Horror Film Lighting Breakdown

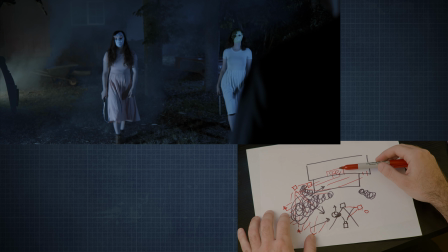489s
in our first setup, where we had some light inside the log cabin be tungsten, as to separate the background a bit and break up some of that monochromatic flatness.
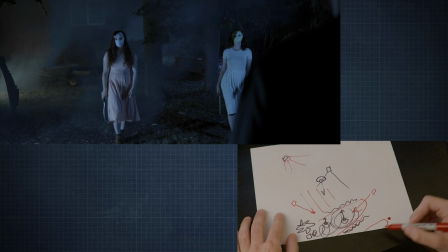500s
The tungsten light back here is another one of my Astera Titan tubes, and then I had a couple more Astera Titan tubes
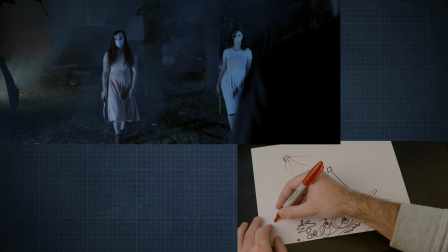507s
scattered kind of behind the shed over here, and then another one kind of behind the tree plant bushes area over there,
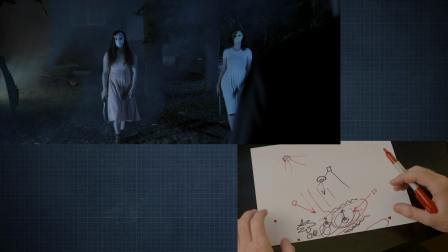515s
to just help kind of add a little bit more moonlight rim light on some of the shadows and structures back there, to just help shape the light and break it up so it's not completely underexposed darkness back there.
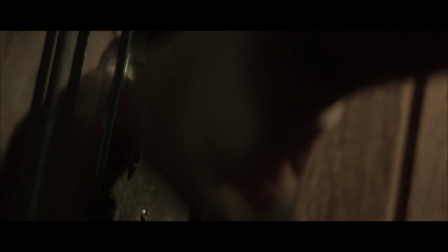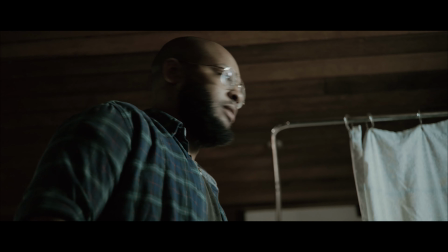533s Jay, what are you doing in there? You got this. Who are you talking to?
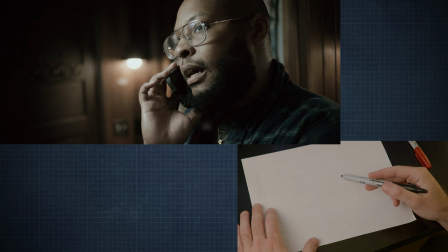541s
Okay, so for our next setup here, we move inside the log cabin to a bathroom scene.
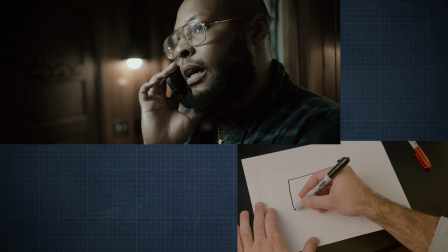547s
So the bathroom it was a little bit more of a complex shape, but for all intents and purposes, I'm just going to draw a rectangle.
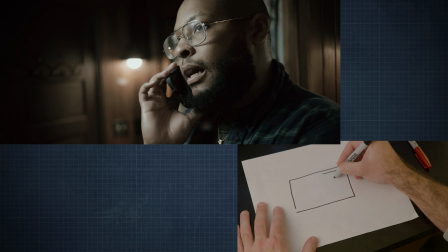554s
The setup of the bathroom was we had a tub over here, we had a door outside here, there was actually a wall like this that was with a little door to where the toilet was. There was a window here looking to the backyard,
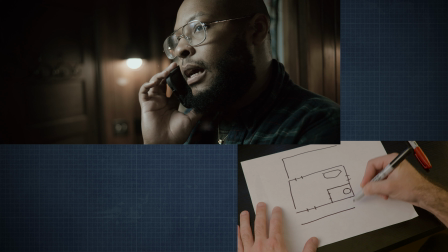572s
and the exit door into the hallway was right there, and we had a sink. I think the sink was something like that. And so it was a pretty tight space, and we still wanted to create some
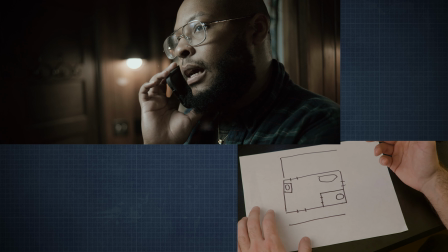590s
contrasty dark lighting, and with small spaces, if you're trying to light it, it's really easy to overlight it and make it too bright. What we were really fortunate and lucky about this specific room was that it was very dark walls and even a dark ceiling, and that basically helps prevent spill light. So when you start to light,
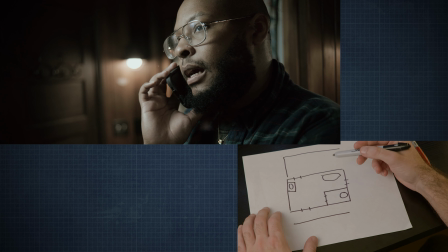610s
any of the spill light doesn't bounce around and fill in any of your shadows, which really helps sculpt the light and create a dark contrasty scene, which is really important for specifically a horror film, but really for any dramatic film that you're trying to make dramatic lighting.
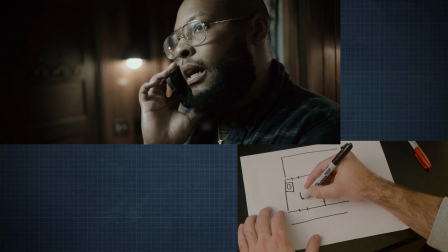625s
So we had our main character standing here, kind of looking out this way, and then he also had a moment where he kind of turned around and looked out the window to the backyard and then turned back this way.
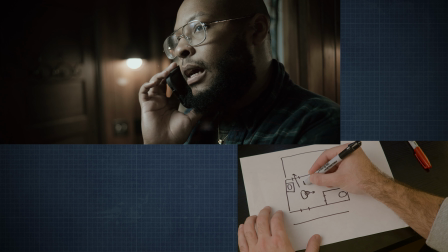641s
We had two camera angles, so I had one camera angle where the camera was about here filming like that,
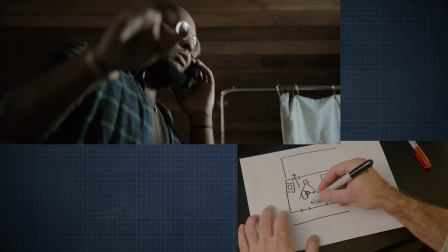647s
and then I had another camera angle which was the reverse to get his action where he was looking out the window.
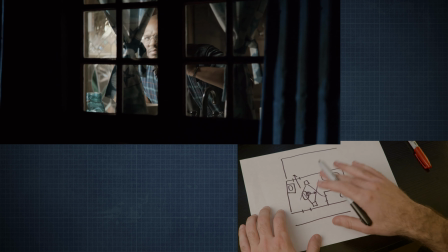653s
For this reverse angle, I was really fortunate to be able to basically do a low angle where I was looking up at him to kind of mix it up,
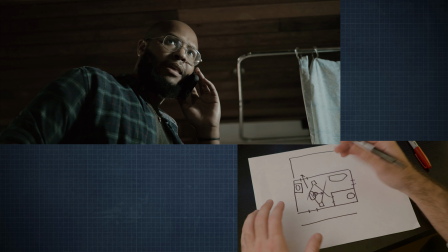661s
make it a little bit of a different feel, and help with the really cramped space, because I was so close to him. If I was just straight flat on eye level with him, he would have been a lot closer to camera and the whole space would have been a lot tighter.
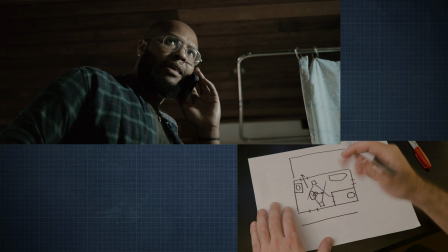676s
So by doing a sort of an extreme low angle allowed me to get another 3-4 feet from his face and kind of keep that like medium wide shot that I wanted. And then what really allowed me to do that was by having the dark ceiling, pointing up at him at the dark ceiling.
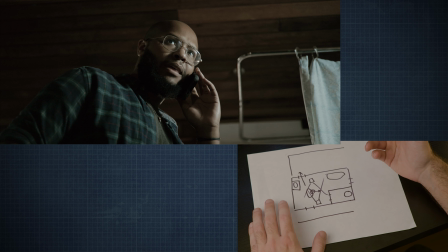692s
If that was just a white ceiling, it would have been a lot flatter, a lot more boring, and not an interesting shot. So having a dark ceiling like that was really important. So when you're thinking about production design and thinking about your location scouting and trying to find your locations, that was so crucial and so great to have.
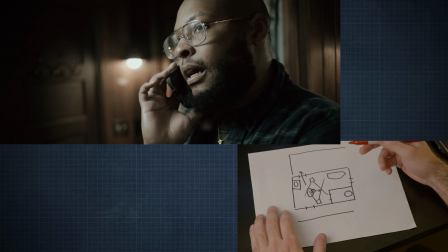710s
The other really cool part about this room was that it had these really interesting wall sconces, which I'm sure you noticed.
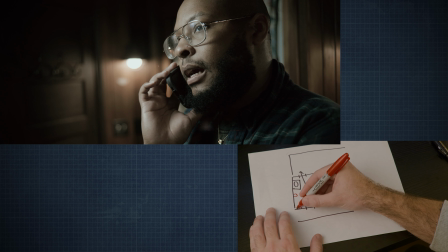716s
So we had a wall sconce here and a wall sconce here. Those were kind of putting some nice pools of light on the walls that they were next to, but because the walls were dark, it wasn't completely filling the whole room, which was really nice. So those were acting as practicals in the background, giving us a little bit of a white reference.